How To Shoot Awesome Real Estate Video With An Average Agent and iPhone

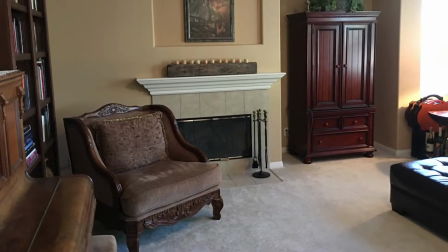0:13 This is Dave Keyes of Solutions by Dave and we're looking at the typical photograph of a living room or a den in a house and you got about half the room.
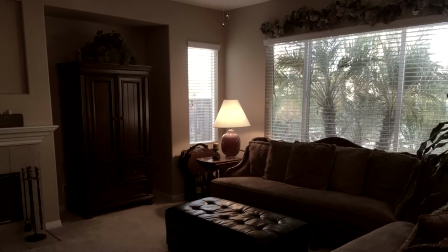0:22 The camera is too narrow angle to get all of it.
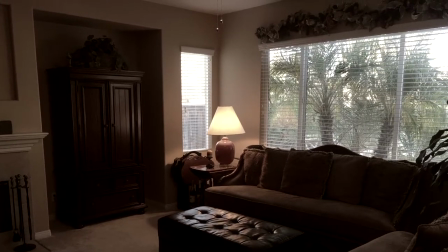0:24 So you take another shot facing a little bit different direction and the viewer can't even be absolutely sure if they're in the same room or not.
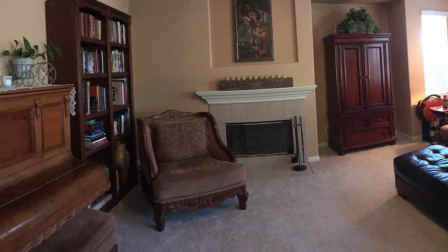0:32 so the solution is to use the iphones panel mode to get an entire wide angle shot it can be used both as a photograph
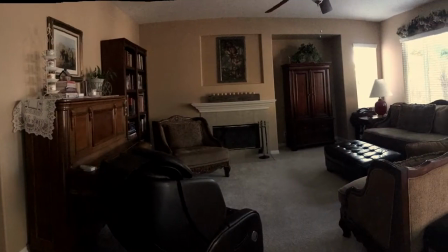0:40 and as you see here in video and so instead of getting just a little bit of a room you can place the viewer in a context where they can
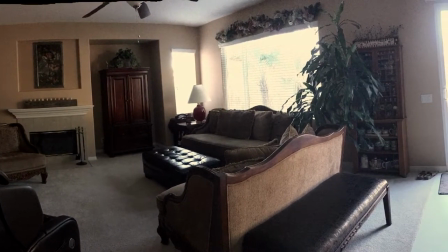0:48 understand exactly where they are when the next image picks up as in this example when not only
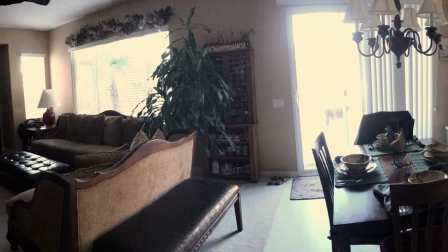0:54 do we see the entire den but we also see a little bit of the next room over the breakfast area.
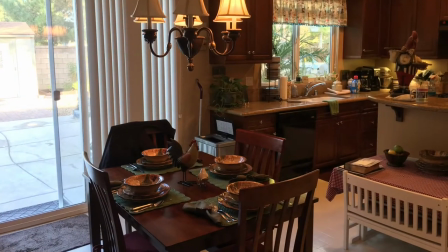1:02 Then instead of taking just a picture of a wall and another wall or even a section of a home like this you
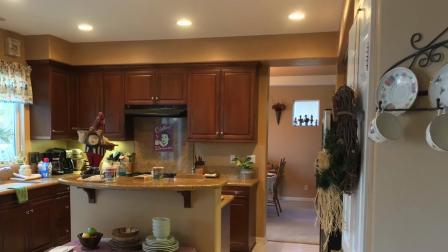1:08 can go from transition point to transition point getting the entire scope of a room just like this.
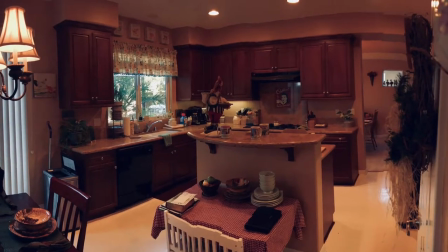1:16 Now you can do this with an iPhone even if you don't have a telephone company connection to it just the phone by itself will
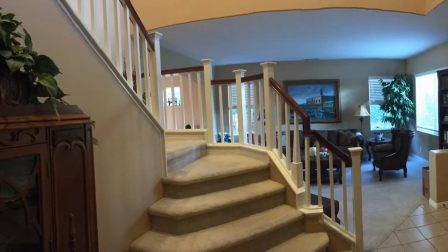1:25 take care of all of this this video itself was recorded on an iphone and processed on an iphone with free software here you got the front entrance of a
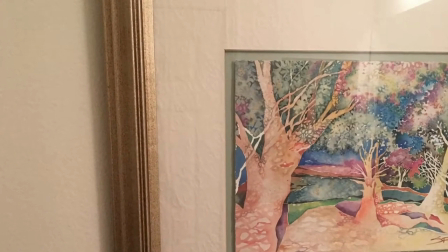1:34 room that you could never squeeze into a single photograph and have the viewer understand now our favorite room the bathroom especially small ones where you try to take a
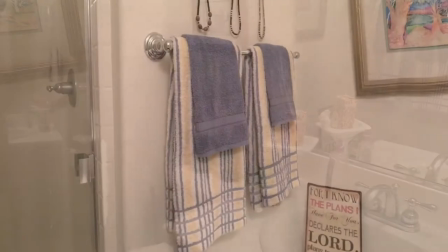1:42 few shots to give an idea but why do that when you can take an entire panoramic shot of even the smallest bathroom to help
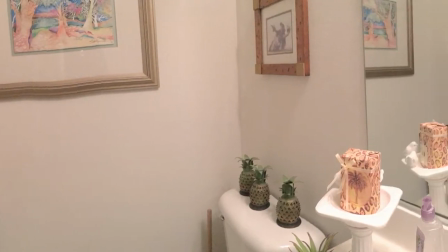1:51 the viewer understand what it is they're seeing. It'll help you in your real estate marketing by far.
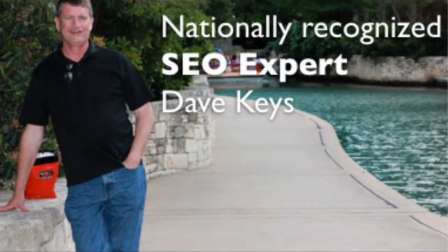1:57 This is Dave Keys of Solutions by Dave, nationally recognized SEO expert, signing off.